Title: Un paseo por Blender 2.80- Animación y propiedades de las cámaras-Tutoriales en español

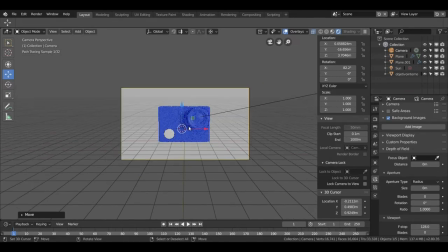Vamos a un ejemplo, por ejemplo
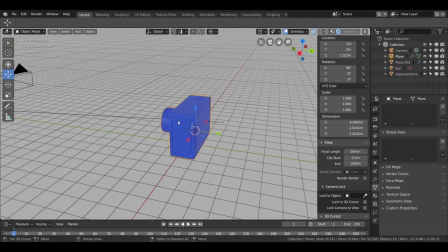vamos a ver, control shift D, una copia, la ponemos aquí atrás,
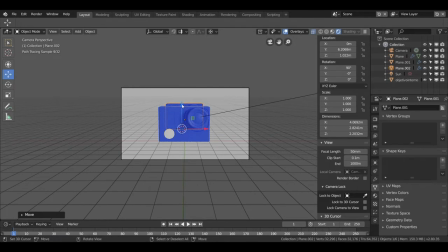cero Vamos a hacer lo que se vea un poco Así Y vamos a cambiar el color para que Se nos vea de otro color Para ver la diferencia Trabajándolo un poco Yo le voy a decir
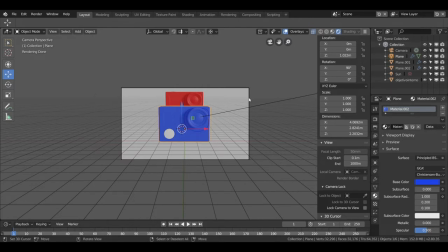La cámara está aquí, selecciono la cámara Si no seleccionamos la cámara, no aparece aquí la cámara ¿Vale? Por si vean que no aparece Tenemos que seleccionar la cámara Una vez seleccionado
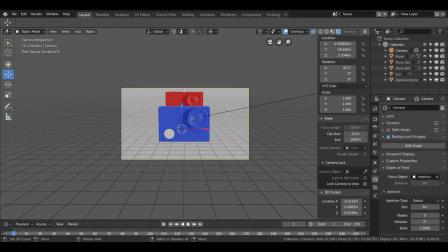Le decimos quiero que se ve se me alinee se me está alineando al objeto que tengo aquí dentro del objetivo la
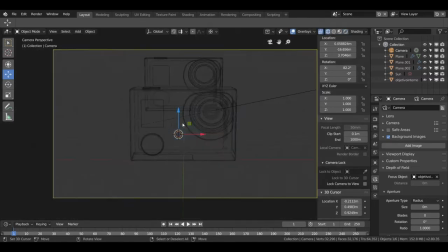zeta lo vemos aquí esta parte de dentro tenemos el render y
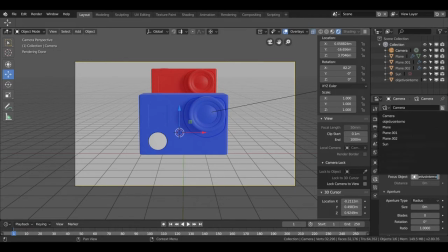aquí debería que me pille el objetivo y con esto empiezo a jugar un poco con los valores fíjense como la parte de atrás ya no me la está enfocando me está enfocando sobre la parte de adelante Por lo tanto me da un realismo bastante bueno a la cena
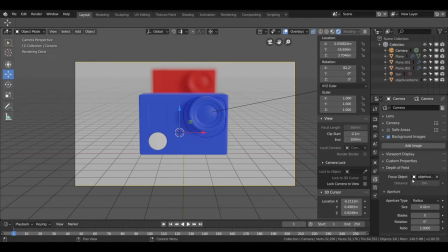Siempre, siempre recomiendo cuando vayamos a hacer un render Tocar esto Porque en la vida real siempre cuando enfocamos un objeto Lo de alrededor siempre se difumina Siempre con la sutileza como habíamos dicho Para crear renders más realistas y que queden
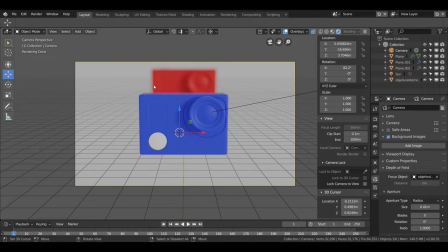todo muy perfectos entonces siempre que podamos poner un poco nuestro render pues nos va a ir mucho mejor el renderizado fíjense en la calidad que nos está dando, yo sé que esto no tiene texturas ni nada sino simplemente un color y demás
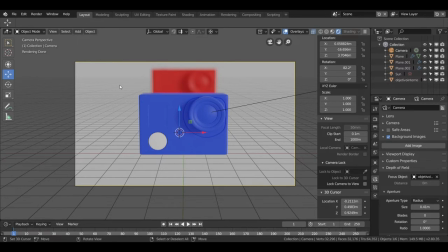y fíjense que ya está dando una impresión bastante buena de rally con estas opciones vamos a trabajar cada uno de esos valores hasta conseguir que la parte de atrás se difumile de una manera o de otra con estos valores aquí lo vamos controlando,
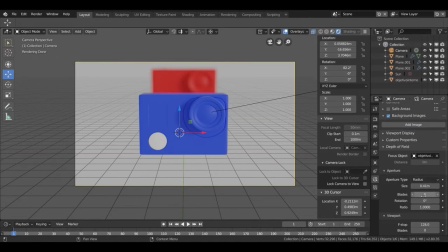trabajando hasta que se nos quede bastante bien la parte de atrás, esta la distancia la podemos hacer más lejos o más cerca y podemos conseguir también, fíjense que se lo quito,
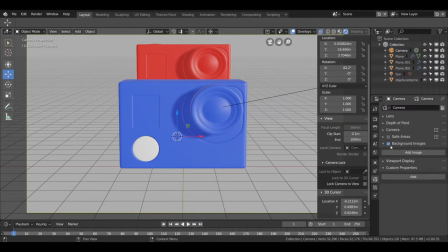pues me va a dar ese realismo, ya las propiedades de la cámara están un poco vistas, bueno pues ya lo tenemos así, vamos a borrarlo de atrás para que sea más fácil,
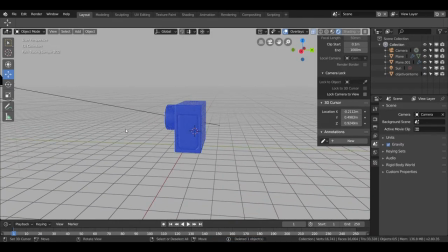una vez realizado esto vamos a empezar un poco la animación de la cámara como se anima una cámara importante presionamos 7
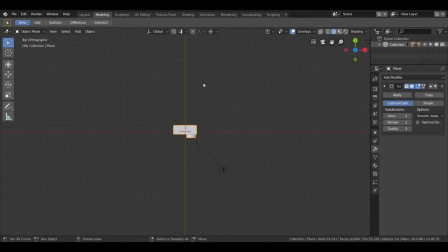voy a seleccionarlo shift s para hacerle un círculo alrededor shift a vamos a poner una curva y con la s se lo dejamos así este tamaño bueno pues ya tenemos la curva falta la cámara
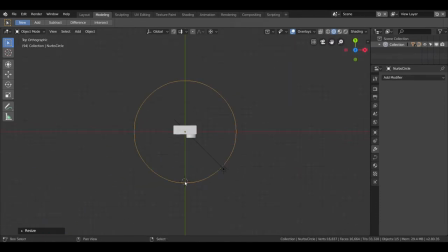7 como dicho presiona aquí a cámara 3 la voy a subir un poco y
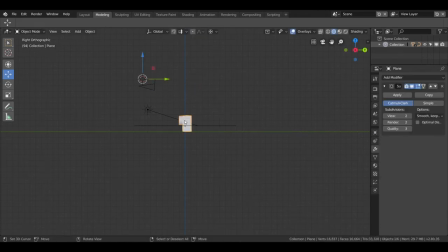la roto hacia delante y aquí adelante si ese curso la selección shift a un enti y
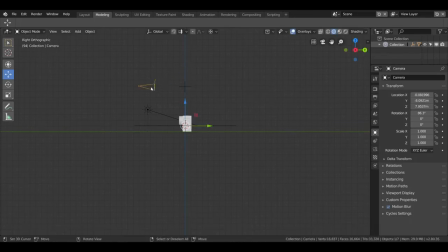lo pongo aquí lante y emparento esto con el enti control p objeto está emparentado lo llevo a la cámara esto